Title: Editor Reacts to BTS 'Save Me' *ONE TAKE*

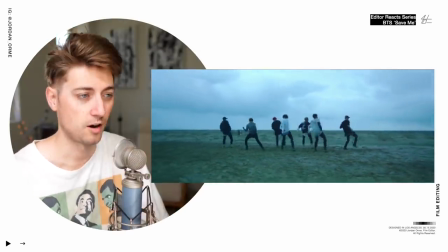So if you're part of a dance crew and you're like how do we make our videos better add some zooms to your videos though
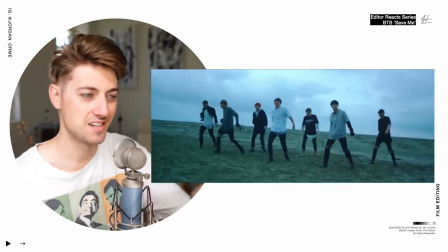They're going in you can see that they're dancing didn't like perfectly sync
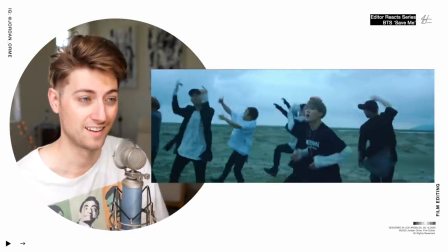up because this is one tape You know they have one chance to get this right.
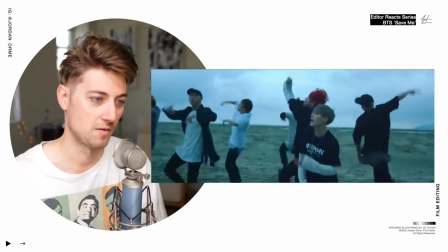It's not gonna be perfect perfect perfect perfect It's almost impossible to do that in one take so You can see that they're not perfectly in sync like they normally are
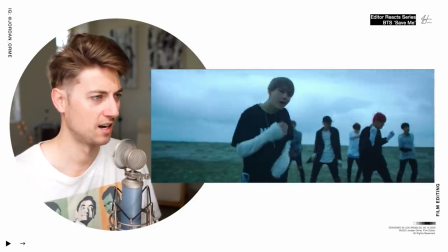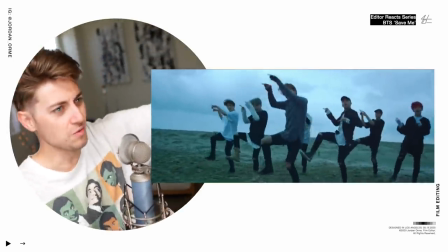Oh! Lean with it! Okay, camera movement. Please cut that out. I hope you guys didn't see what I just did. Uh, anyway.
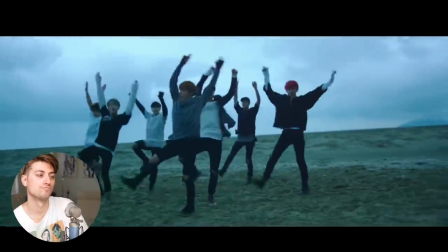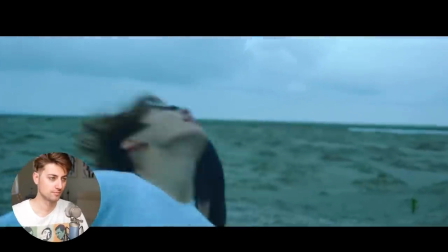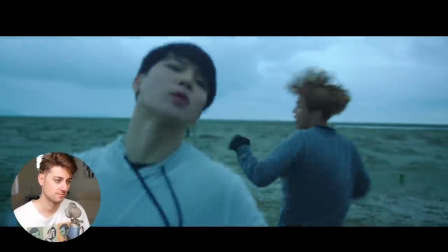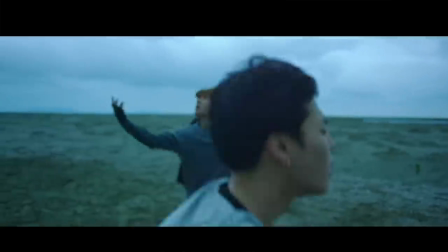The blocking is so good, bro Just watch this the way that they just got into a perfect line right now And then they're gonna fan out like it's
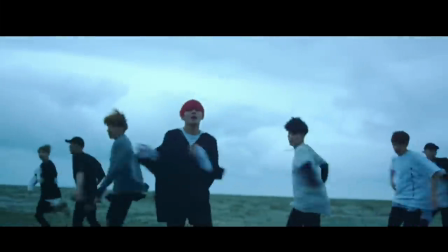very simple That's just the way that the camera can cover every single location is so important If you don't know what blocking is,
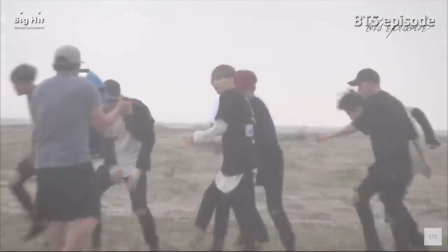it's pretty much where everybody is in the scene, how they move around, and where the camera is to help cover that moment in the best way possible.
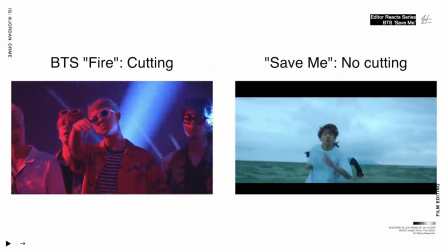And when I say cover, that's the industry term for filming that moment. When you don't have editing, you're relying on the director and blocking completely to make the video interesting.
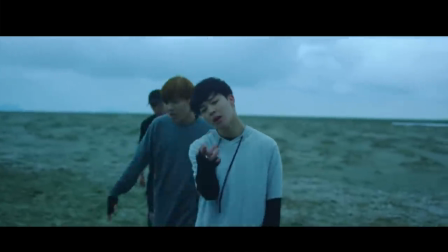So you have to create different shapes with the bodies that are in frame. You have to have different framings. You have to have close-ups.
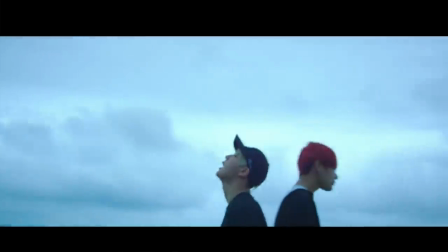You have to have wides. You have to have mediums. And there needs to be people entering and exiting. And there needs to be all kinds of movement throughout the video just to keep the viewer engaged.
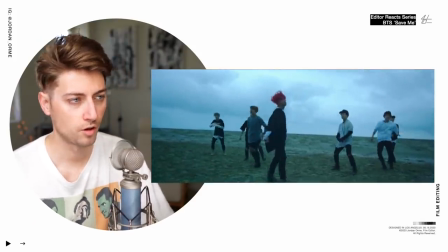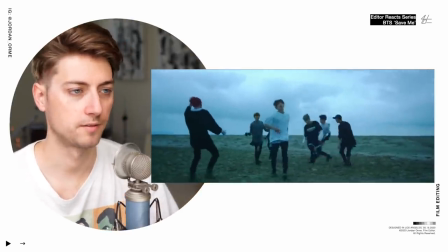There's always different friends, always new things happening. So good. Ooh!
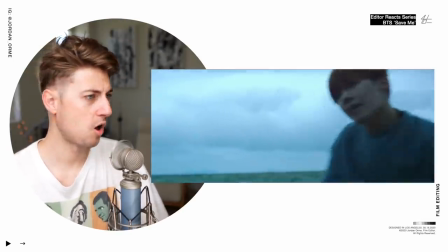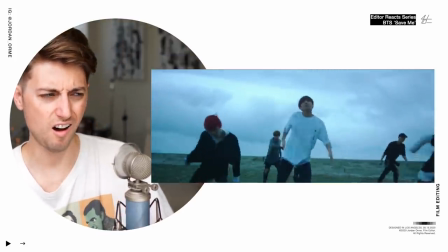Yo! The zooms! So if you want to create zooms in your own videos, one thing that I suggest is zooming in or out on important moments, generally on downbeats.
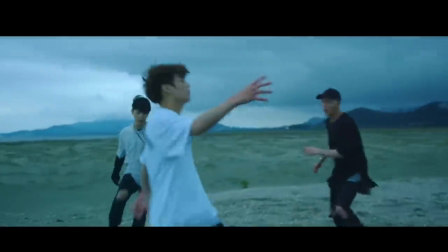So in the first course, they slowly zoomed in and then on that downbeat, they quickly zoomed down. When you're slowly zooming in, people don't notice that something's happening. And then it gives you room to go ahead and quickly zoom out and create that impactful moment.
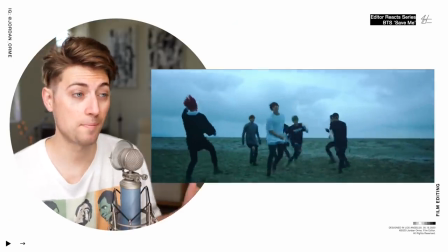In the second course, they did the exact opposite. So they zoom in super quick.
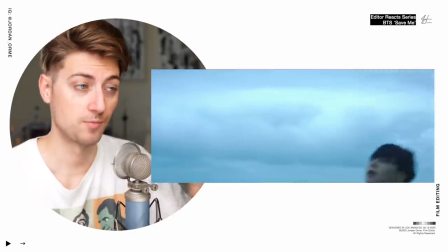And now they have some room to play, which means they could zoom out whenever they want.
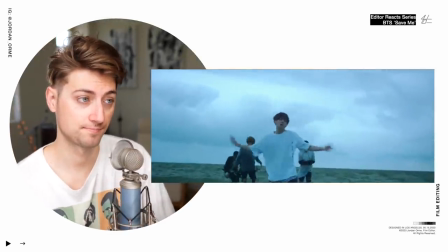So at the next point, they just zoom out on the next downbeat. And then at this moment, we actually create a dolly zoom,
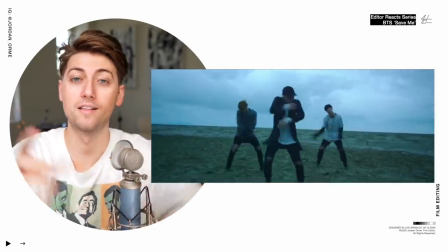which is really cool The camera is actually pushing in and the editor is zooming out and it creates this like stretching effect
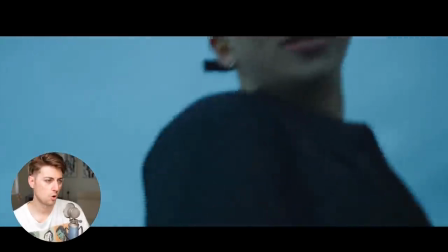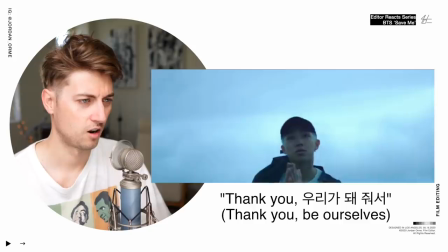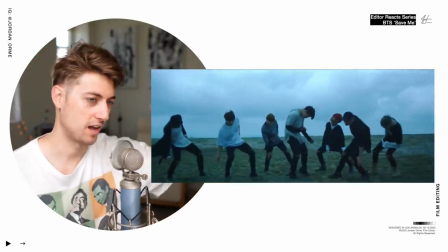Be ourselves, okay, you know what? They got it. They totally got it They nailed the theme
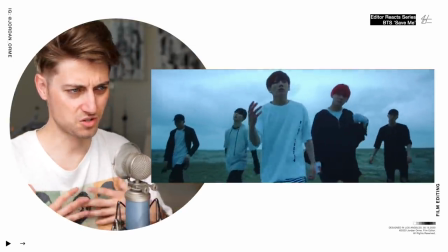Oh, the swagger! How can you guys kneel in such a smooth, swaggery, aesthetically pleasing fashion? Incredible. If Jesus loves you, I love you so much. If you want to be a pro editor and work with the best creators in the world, register for my course below. It's open this week only. Bye!